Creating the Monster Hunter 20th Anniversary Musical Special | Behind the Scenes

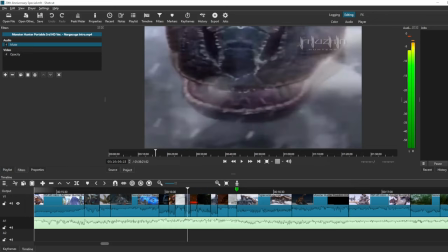(54:14)
And then, oh, no, we're back to Tigrex. So let me play this proper.
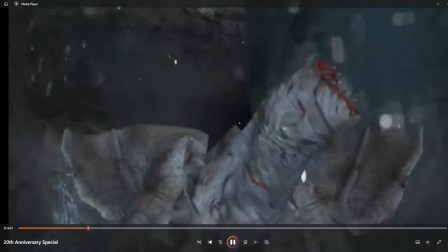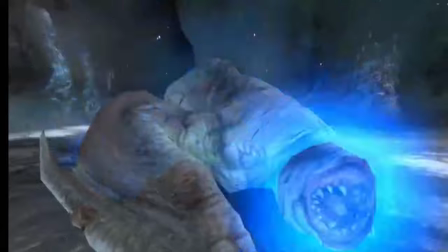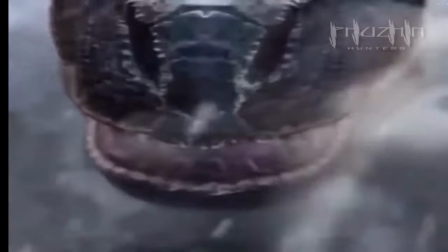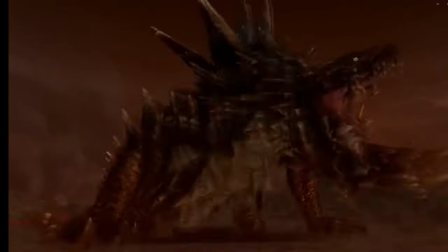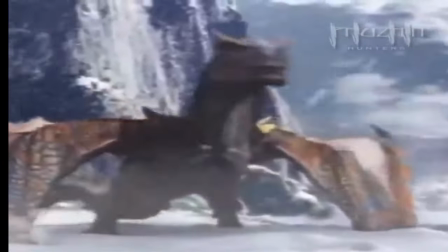(54:57)
And then Tigrex starts to slowly take over the full piece proper. And then we go into just, like, full power Tigrex.
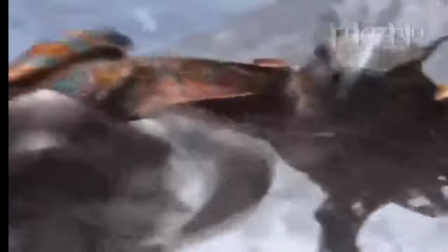(55:06)
And the cool thing about Tigrex is there's a lot of Tigrex to work with.
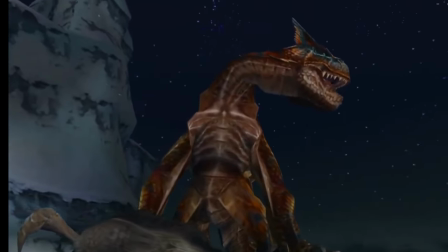(55:12)
So there's just a ton of cutscenes of him chasing things down, killing things, fighting things.
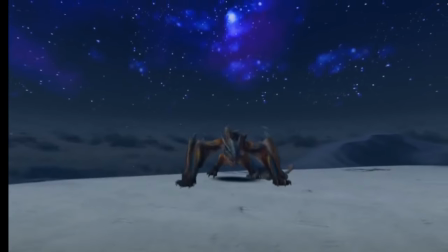(55:22)
So I have a lot of Tigrex I got to play with for footage purposes.
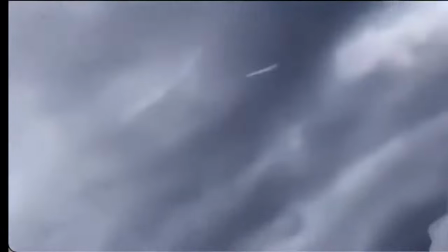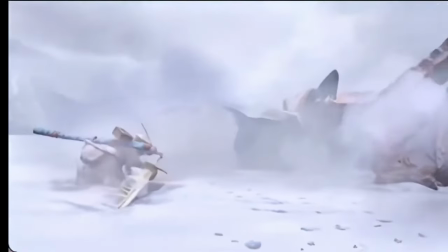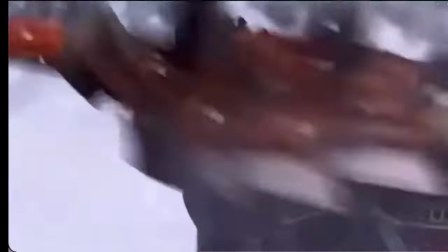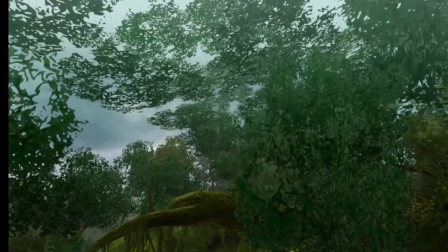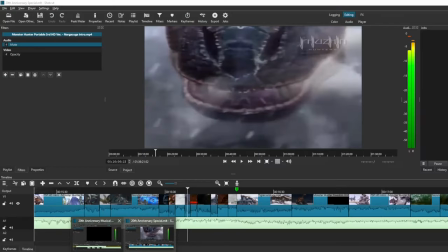(55:48)
I actually want to run that audio transition real quick, because this is one I really, really liked.
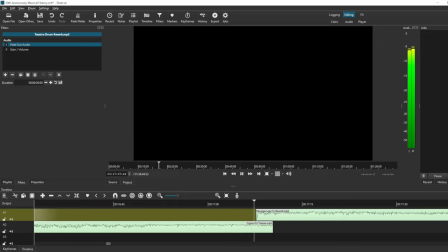I catch him like right on a cymbal roll with the Tigrex theme. I think this goes right into one another super duper well.
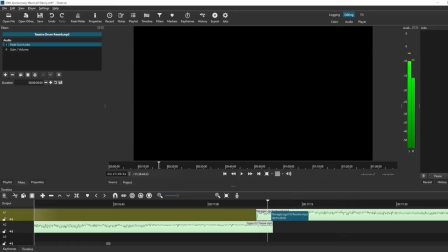(56:10)
Kind of the nice harsh cut off into the Narga theme right off of it, like off of that prolonged note and cymbal roll.
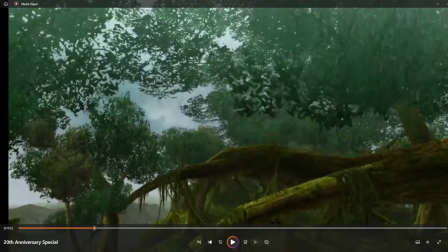(56:16)
Ah, that sounds really good. With Narga, I had a lot less to play around with than I did with Tigrex.
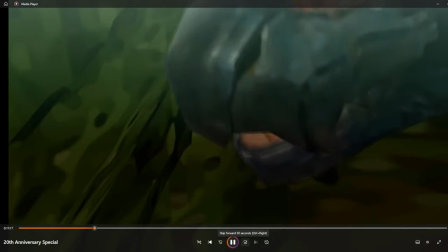(56:24)
So with the Narga bit, I use as much Narga footage as I can. I really only have like the one cutscene and a little bit off of the Freedom Unite intro that I can use.
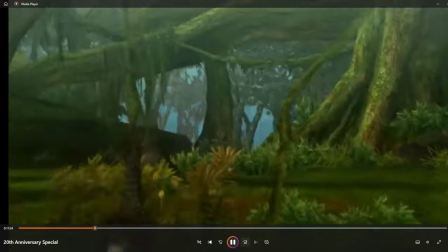(56:32)
So this is where things kind of get filled in with just a lot of gameplay trailer footage.
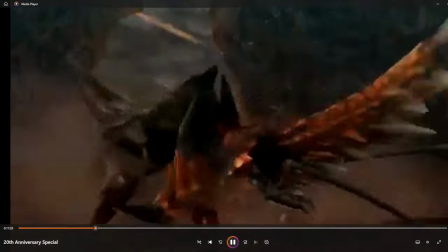(56:36)
Yeah, so like there's Terra Shogun, Emerald Conga.
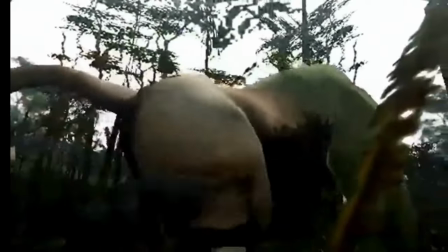(56:44)
Yeah, so this is the part where I kind of have to use footage to fill things in, because I don't have as much of the main monster that I want to use.
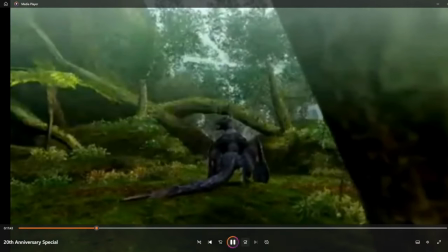(56:52)
Man, that does not look good.
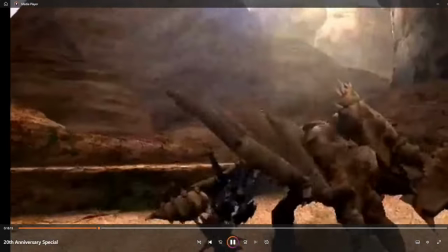(56:57)
Yep, just kind of filling in gameplay footage at this point, just to let things go.
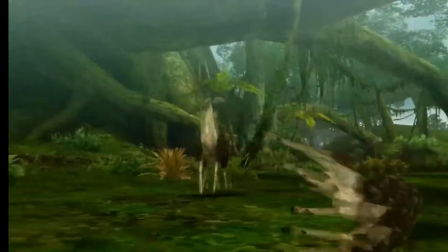(57:02)
But for the main impact, I wanted to bring Nargacuga back in, so I saved this bit of footage where he's hunting.
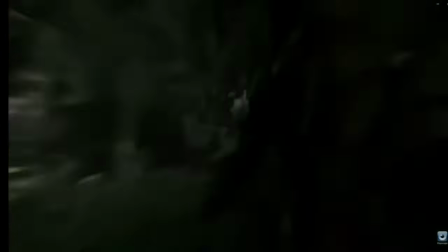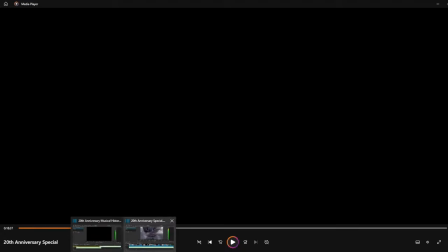(57:16)
Yeah, so right there what I did is I took that same fade out and reverb effect I was talking about,
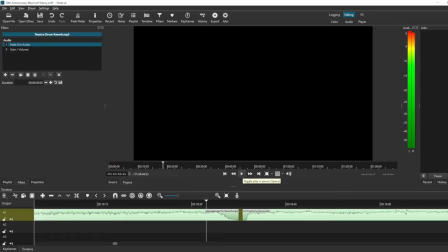(57:22)
and I just slapped it right on that like that woodwind trill on Nargacuga's theme to get just like a nice like soft play out right there.
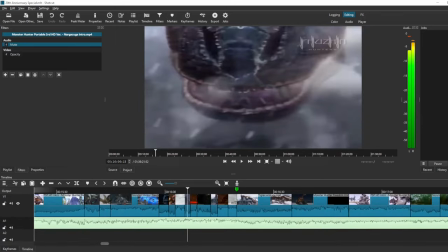(57:36)
That ends just kind of like, I guess, ninja-y for him. And then what we do is we transition into Monster Hunter Tri.
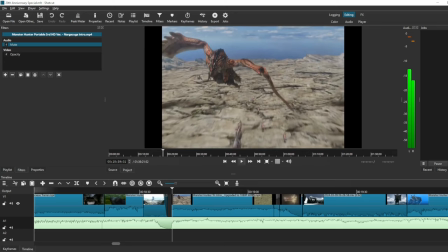(57:45)
Now, thankfully, this is one of the Proof of the Heroes that was not copyright claimed.
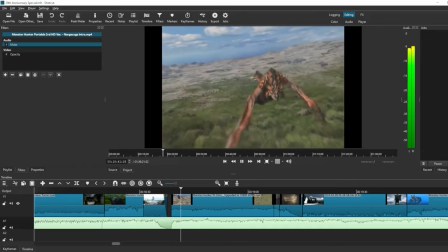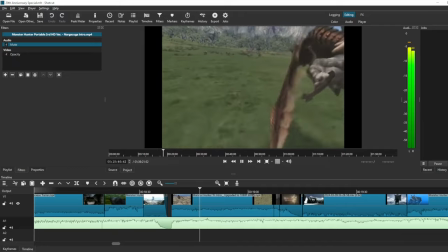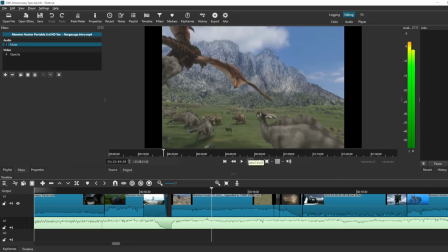(57:59)
So I can just run with that and use it with the intro cutscene to Tri, which is a super good intro cutscene.
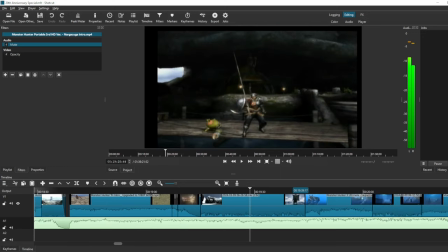(58:09)
Hit the logo right on that major impact. And as we transition into the Deserted Island battle theme, that's where we're going to hit Laggy and Underwater.